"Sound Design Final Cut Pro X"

What's going on guys? Trey Lowell here. And the video you just watched without sound design, I gotta be honest with you, would just not be the same. So in today's video, we're gonna hop in Final Cut 10 and go over some quick tips and tricks that I've learned over the years to add some sound design to your videos to really make them pop and give your audience a better experience, coming up next.
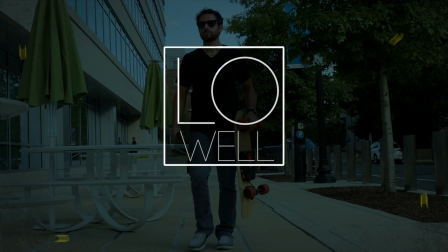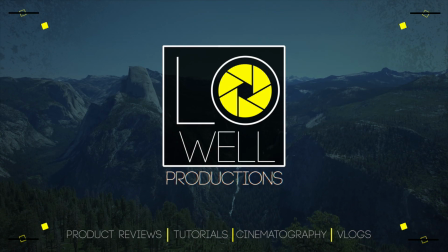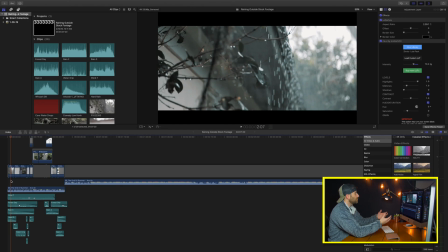[1:10]
Okay, so now that we're in Final Cut 10, the first thing that we're gonna wanna do is kinda start from the very beginning of the project. And by doing that we're basically going to start from scratch. So we're gonna remove all of our current sound design which is going to be background music, sound effects, etc. And I'm just gonna show you guys what the project would look like without sound design.
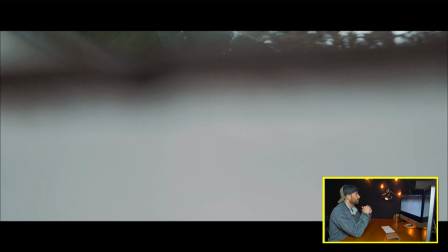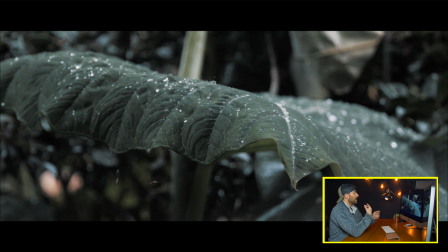[1:35]
And while the footage does look good, the one thing that this is not making you feel is like the experience of being there.
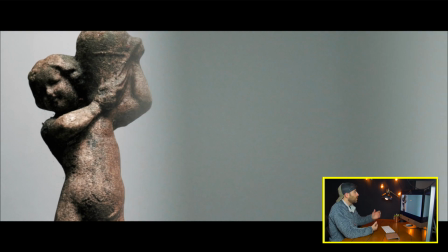[1:42]
So this is where the sound design when added is really going to kind of bring all these shots and this scenery to life.
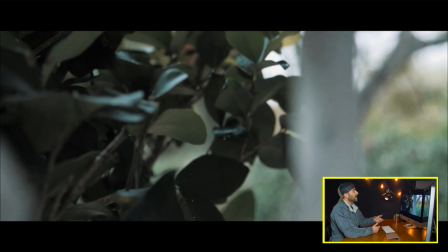[1:48]
Now currently I do like how it visually looks and I like the cuts but like I said without the music it's
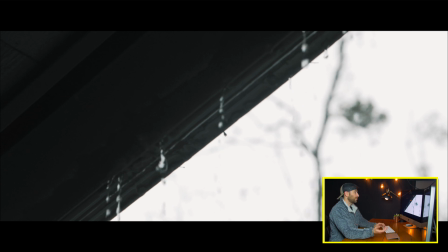[1:55]
really just not tying it all together for the visual experience that I'm trying to get across to the audience. So we're going to hop back into our first step and typically when I'm doing these videos I like to actually pick my music first because I actually like to edit to music so a lot of times I will just take a glimpse at my footage, maybe put one or two clips in the timeline, take a look at it so that I can get a feel for what I have and then I proceed to go out and search for music. So we went from absolutely no sound design to now just having a background audio track. Still no sound effects so this is the very basics and this gives me my template of how I'm going to cut and transition throughout the video. So let's go ahead and get a preview of now footage with the background audio track on top.
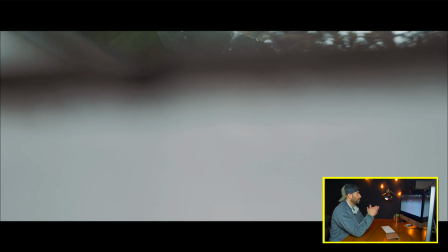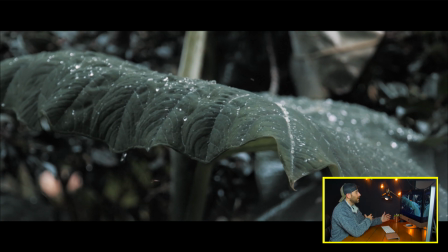[2:46]
And while I'm not cutting every beat, I am trying to cut to the music.
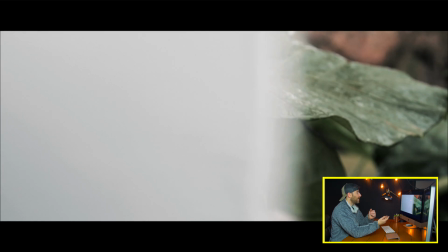[2:54]
And this is going to help for impact to the audience.
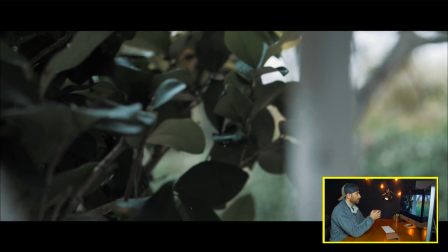Okay, so now that we have our music in the background, while that definitely does help with the video, the next step is going to kind of be bringing each shot to life. And the first thing that we're going to do to kind of give the audience a vibe and bring them into the scenery is we're going to add some rain and some kind of ambient noise to kind of replicate what you would be hearing in this environment if you were actually there.
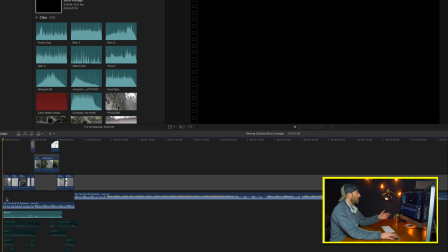[3:32]
So I've chosen wind number seven and with a lot of these clips I do not have the volume completely up actually to be exact.
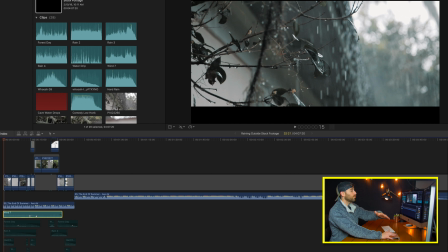[3:40]
This one's at negative 15 and actually we'll take a drop as we move further throughout the actual sequence. and then I have a surround compressor on the wind file to also make it kind of be more surround sound and pull it to the background rather than having it dominate.
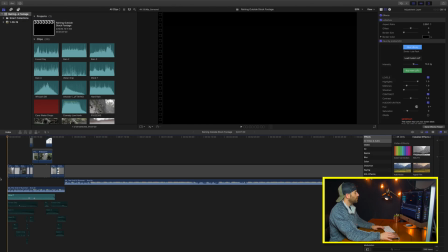[3:55]
So now that we have those two we'll just give a quick preview and
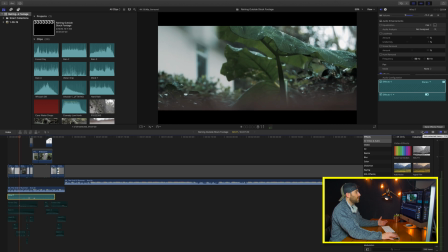[4:05]
so that you guys can just hear that sound by itself and
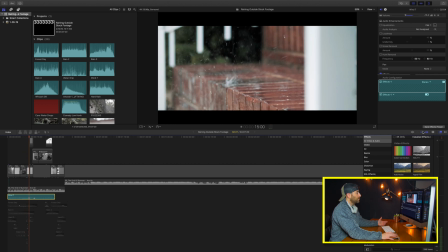[4:13]
then we'll add music.
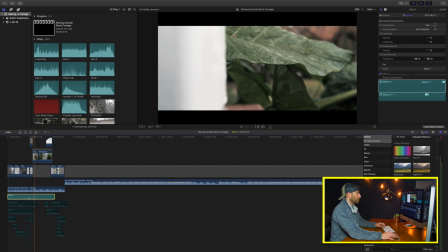Okay so at this point it's starting to bring the scenery to life so we've got our background audio
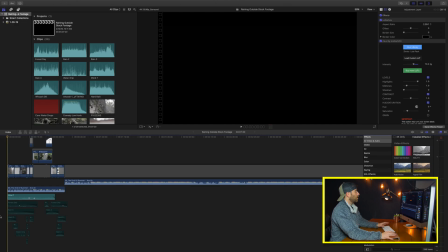[4:26]
track and then we have some wind and then quickly we'll go over a couple of layers that you guys can kind of see here in the timeline.
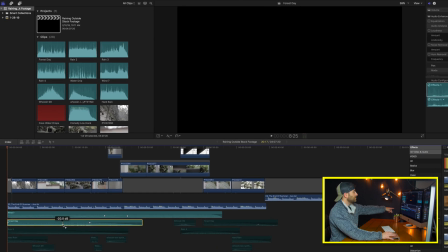[4:32]
We've got the forest sound effect turned down to negative 20 and as you guys can see as we move along it'll actually decrease in its volume as well.
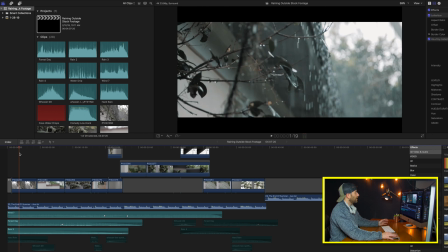[4:41]
And then we have some rain to replicate the rain that you're actually seeing in the shots.
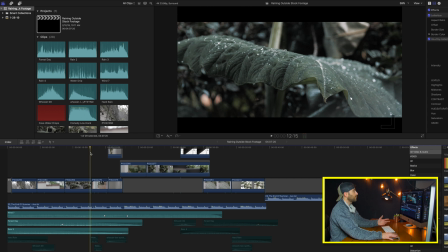[4:46]
This is going to be crucial because it's really going to make the viewer feel like they're actually there while it's raining.
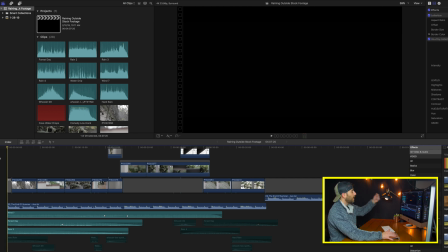[4:53]
So let's go ahead and see what these two layers now I'll add it on top of our audio track slash background music with wind, forest day, and rain three. Alright,
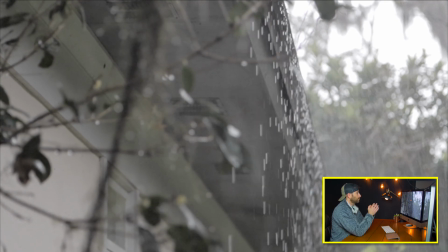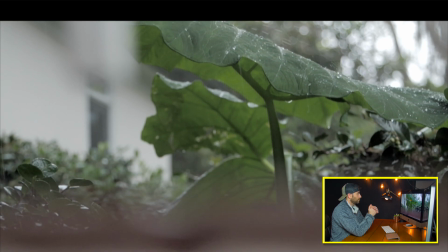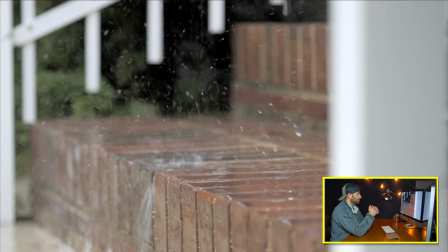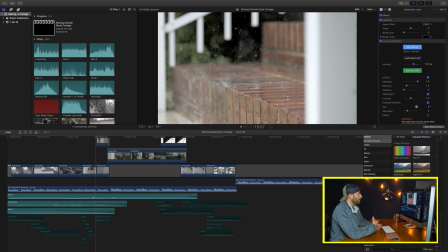[5:20]
so once again starting to really bring the environment to life and then as we move
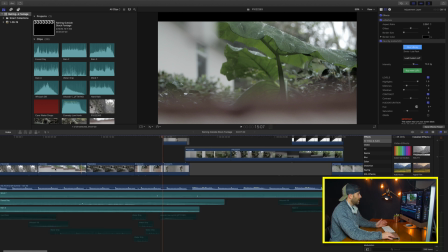[5:24]
just below these a little bit more I'm going to kind of just activate several of them so that you can hear them,
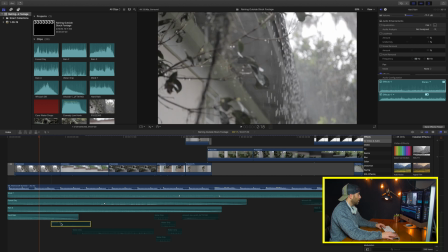[5:29]
excuse me, with hard rain, whoosh, and water drip. Now the hard rain is going to be set to replicate this scene where we have a ton of rain and that is our first scene or kind of shot that our audience is gonna see so we really want to bring it home make them feel like they're there.
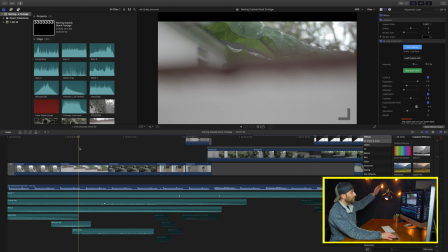[5:48]
And the woosh is going to be to replicate this pan up as we then reveal the plants in the background and then the water drip is to replicate the water hitting the plant and did the best I could to make it actually coincide with the water droplets hitting the plant.
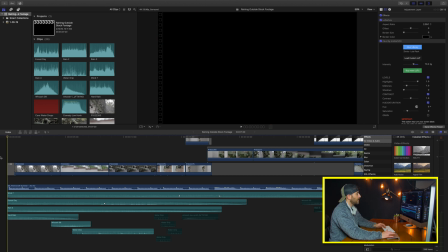[6:05]
So let's go ahead and watch that real quick.
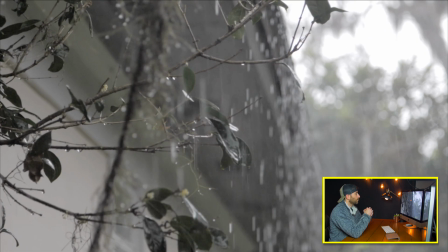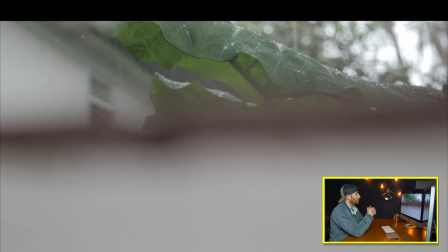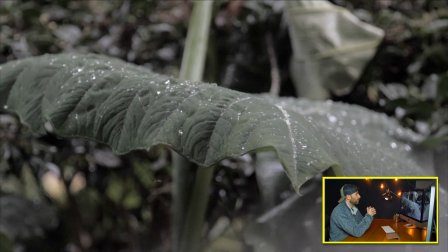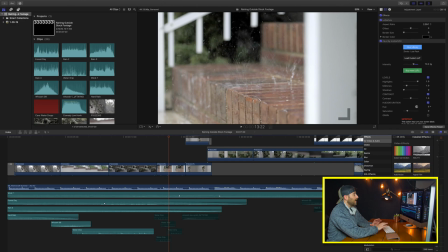[6:22]
Okay so at this point we've got a pretty nice sequence here and as you can kind of see as I show you guys the timeline I'm
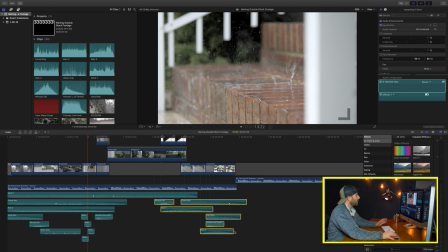[6:31]
basically replicating a lot of the same sound effects as we move throughout the timeline but what I have tried to do is slowly but surely kind of time most of the sound effects. So if there's a water droplet hitting the plant putting that water drip sound to hit when that water droplet hits that plant. Now this will take a lot more time but it's going to bring your audience in and it's gonna really make them kind of get sucked in and feel that environment.
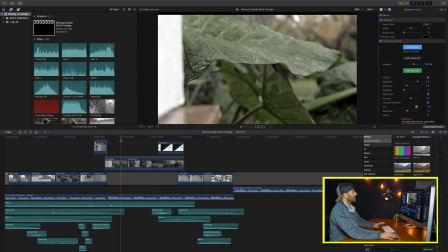[6:57]
And as we make our way the one thing that we're not gonna do is replicate the exact same rain for the entire video and the reason being is by doing that it never takes you to the next shot or the next scene of the actual video.
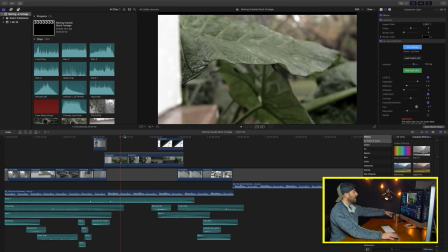[7:11]
So what you can kind of see in my timeline is I have rain 3 that kind of goes for the first 15 seconds and then slowly fades out.
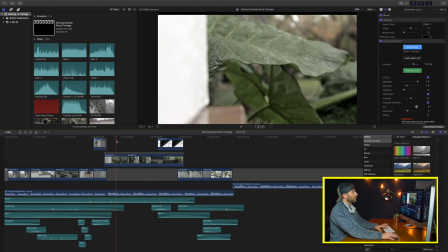[7:18]
Gives the audience a little bit of a breather during the section where there's not a lot of rain.
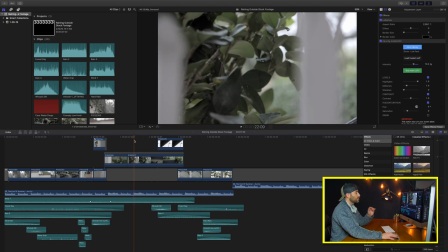[7:23]
It's more of just droplets, slow motion, there's no need to have rain pouring in the background because you're not actually seeing it.
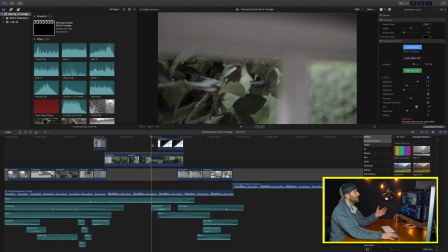[7:30]
So if you're not seeing it you probably don't need to be hearing it. And as we make our way to kind of the third and final scene of this little clip is going to be a nice
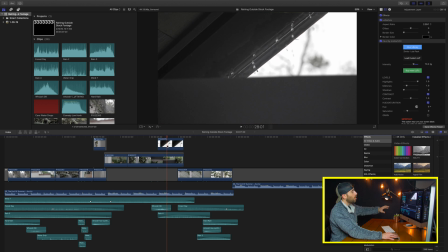[7:39]
transition draw mask that then fades into water kind of dripping from the roof of the home.
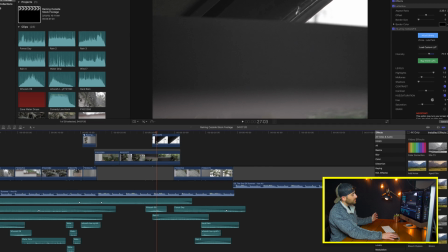[7:46]
Now as you guys can see in the timeline, that is when the rain is going to pan back in and it's going to make the viewer kind of feel
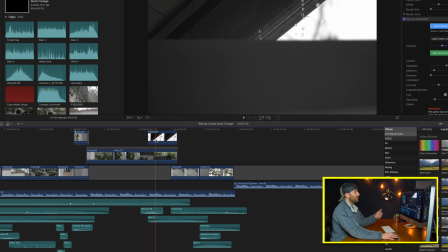[7:53]
or at least symbol or signal to them that there's rain here and they need to be hearing it.
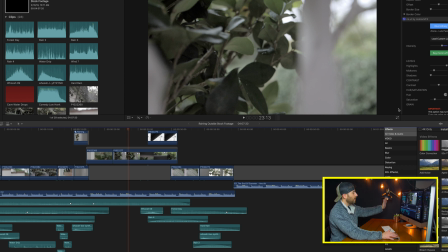[7:59]
So let's go ahead and watch that sequence real quick. We're gonna have rain coming in, some more forest noise, and it's going to take you from one scene to the next.
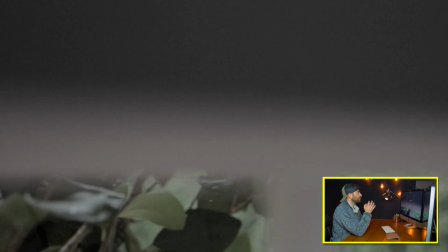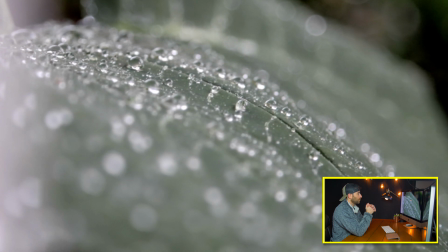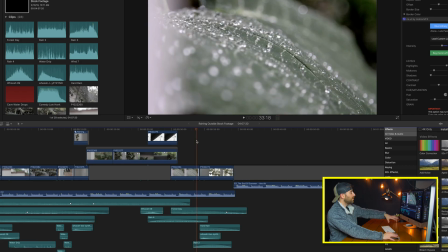[8:22]
And then in our very last scene, you can see rain two comes in, which is more of a heavy rain noise.
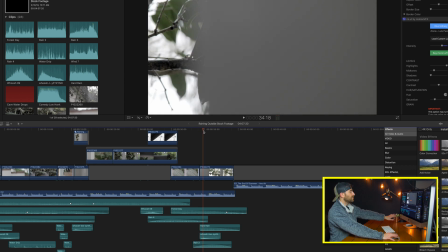[8:27]
Plus, I have the hard rain activating at the same time, and that is to replicate this shot. There's a lot of rain going on, so it's going to be key that if your audience is seeing a lot of rain, they should probably hear it as well. And so, in a nutshell, what I've realized is sound design is something that you need to go ahead and on the front end, spend the time doing it, because it will just make your scenery and your video just look so much better. So hey guys it's Trey Lowell with Lowell Productions and as always if you found this video helpful go ahead and hit that like button.